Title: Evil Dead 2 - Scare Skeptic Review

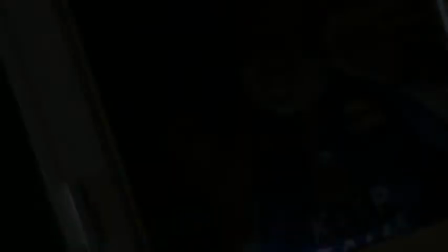Don't forget the sequel, don't forget the sequel, don't forget the sequel, don't forget the sequel, don't forget the sequel. Aw.
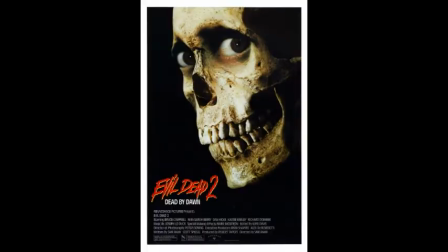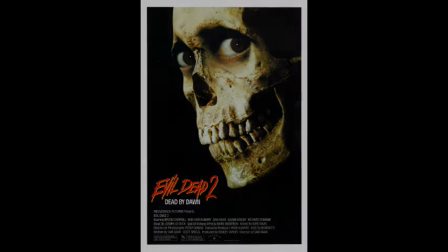Oddly enough, you could kinda count the second film as a remake as well as a sequel.
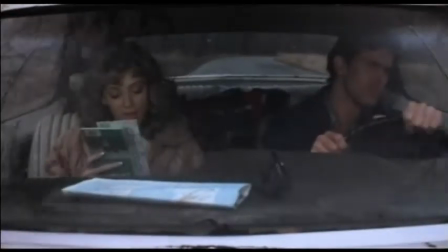The first 10 minutes recaps the first film updated with a bigger budget and a slightly different story that leads into the rest of the film. We get more of a background of the Necronomicon in that it's a passage to another world with the oh-so-good 80s special effects.
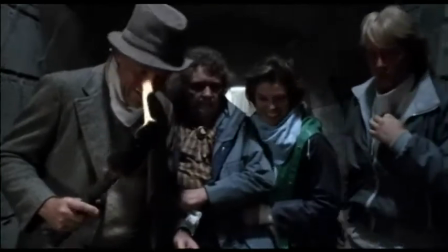As well as actually seeing a clip of the professor behind the recording, kinda like a family-oriented Indiana Jones.
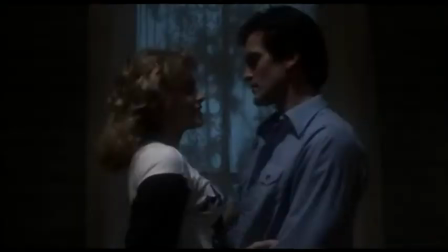There's ya dose of 80s! This time around it's only Ash and Linda who go to the cabin.
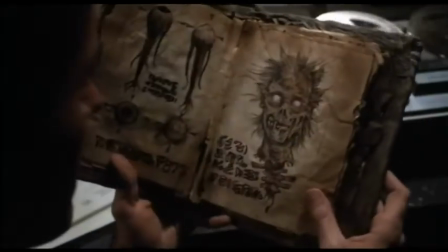She still has her necklace and they discover the book. The big difference is the circumstance to which they are at the cabin.
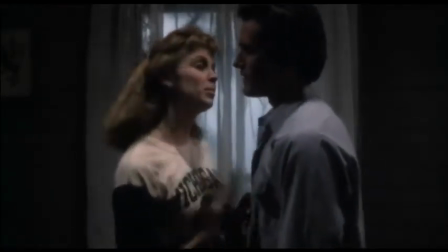I feel funny about being here. What if the people who own this place come home? They're not gonna come back.
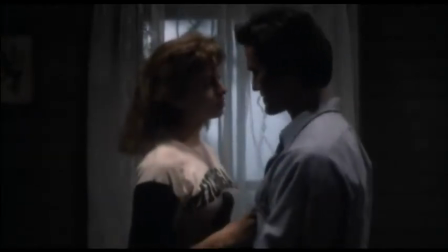Even if they do, we'll tell them that the car broke down or something like that. With your car, they'd believe it.
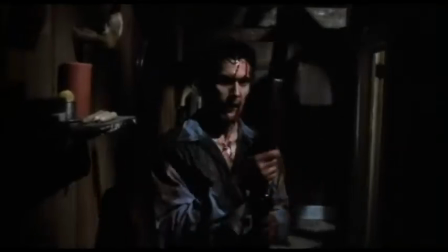Yay, trespassing! Hopefully, the owner doesn't carry a shotgun. Oh, no.
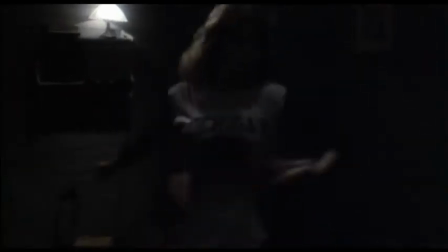Like the last film, this one loves to introduce key items and moments and reuse them in a different light for later.
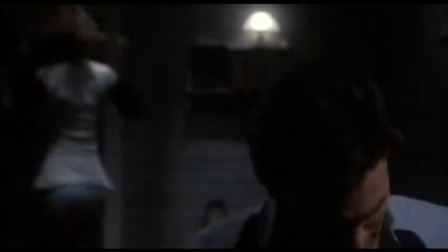One of those key moments is the dance number between a loving Ash and Linda. Aww...
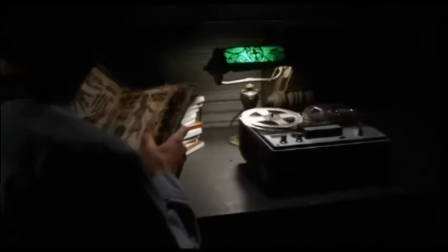Then Ash listens to the recording and at least this time around the professor recited the incantation out of research and not making the mistake of reciting it after knowing the harm it causes.
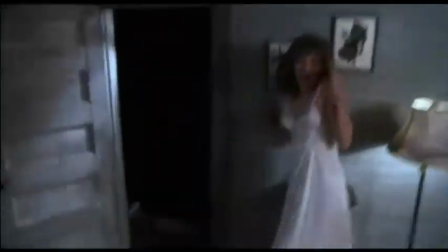More Thmartower! The same point of view track shot returns and assaults Linda. Ash looks for her in the woods and again, better reason to be out in the woods than...
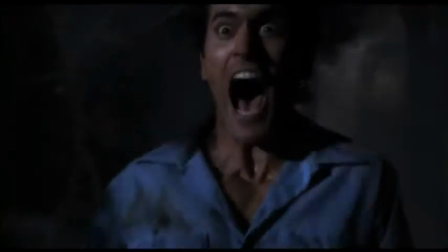What was that noise?
But this time around Linda is immediately possessed instead of gradually which takes away from the emotional weight of the couple's tragedy from the last film.
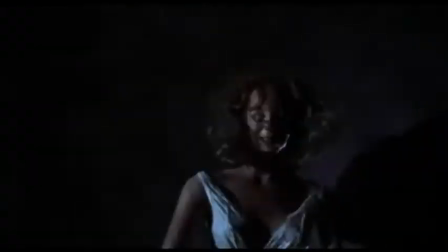But the better makeup sure does make her creepier. We get the same shovel of decapitation, burial, and point of view charging scenes.
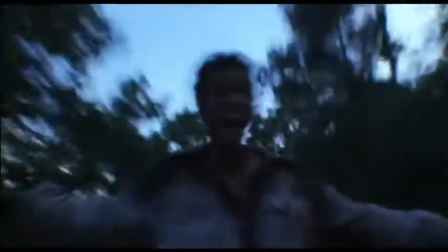This is where the story continues as we see some crazy camera work spin Ash around and reveal that his fate is another possession,
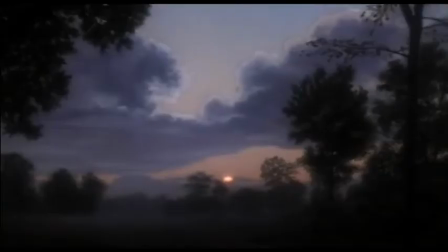only to be healed by the sun, the kryptonite of the dead.
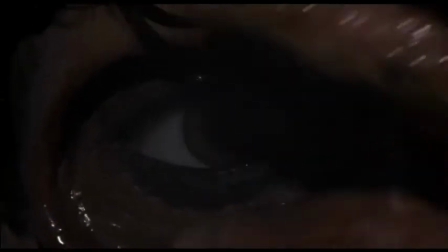So the beginning is much quicker paced than the original film and offers some new creative scenarios but at
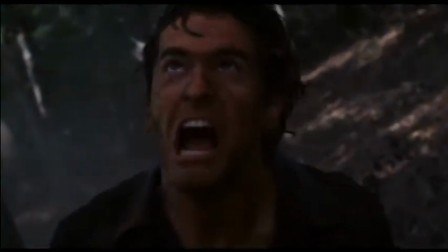the cost of having no time to absorb or feel the emotional weight of Ash and Linda's tragedy from the original,
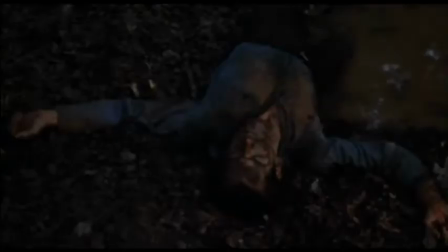which feels shallower and takes away from some of the fear. However, the film makes up for that the next day.
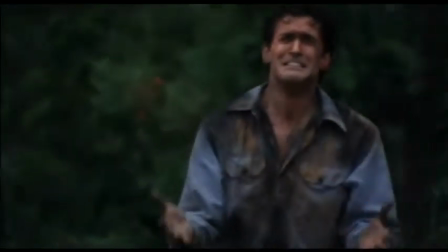Ash tries to escape the woods by showing off their bigger budget compared to the last film. We actually see the destroyed bridge!
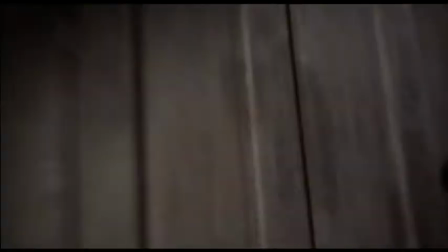And how the hell did the spirits do that? So later that night, the point of view chases Ash around in an interesting and unique single shot.
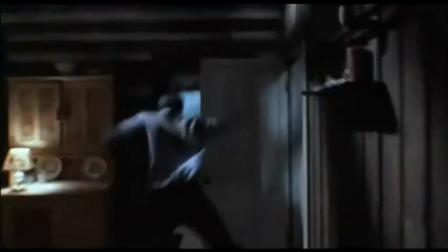And did we really just have a Looney Tunes scene there?
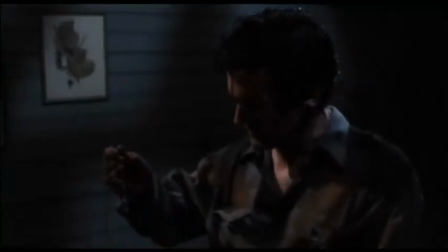They went that-a-way! Finally, the emotional scene. Ash sees Linda's necklace which gives us a picture of how Ash feels about his loss.
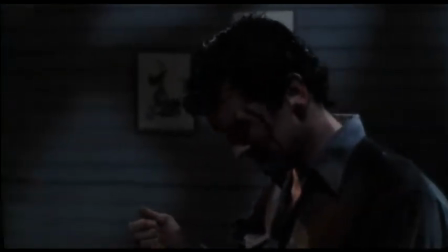Now, if only we knew more about Linda in order to feel bad about her.
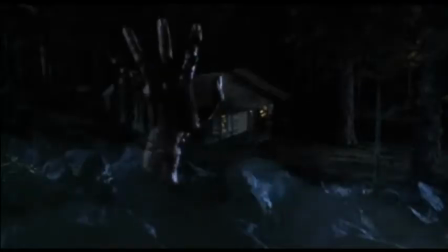But speaking of whom, Linda returns with a dance number like Jack Skeleton from Nightmare Before Christmas.
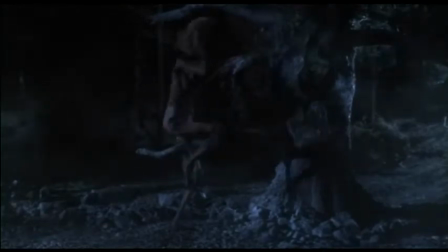And since I am dead, I can take off my head to recite Shakespearean quotations.
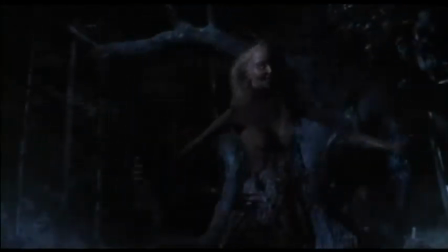No animal nor man can scream like I can with the fury of my recitations.
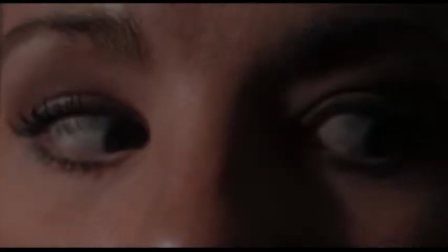Though I prefer the human connection of Ash and Linda's eye game from the last film,
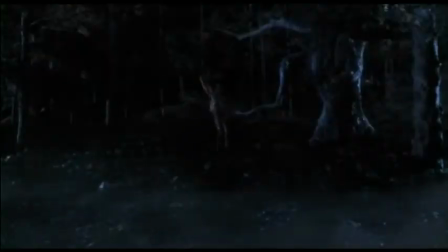this is a creative alternative, allowing a corpse bride look-alike taunt Ash in a chilling contrast to their previous musical number.
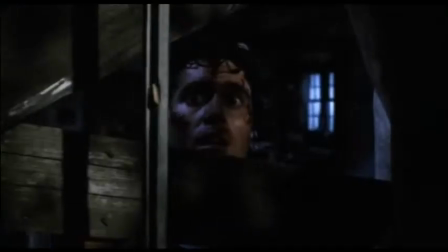Well done. And yes, granted the animation is pretty dated, but still has its charm.
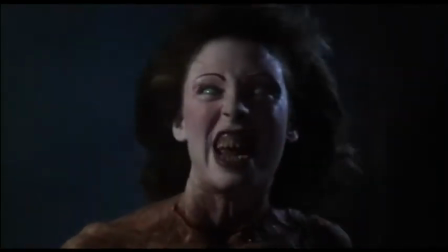And of all scenes, this could definitely use an update. Wink, wink.
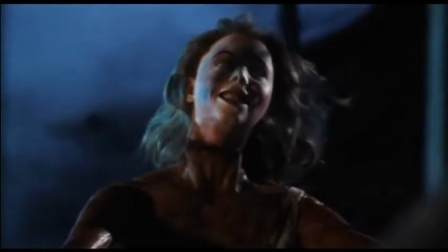We then transition from Linda's head scaring the crap out of Ash to him finding reality being bent around him.
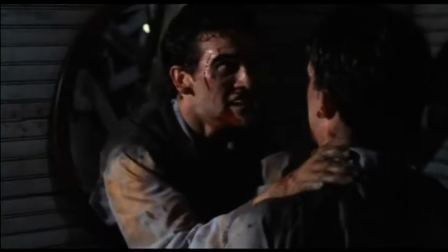Starting with him being in a chair when he doesn't remember sitting down, talking to himself in the mirror, choking himself, and laughing along with a room full of inanimate objects.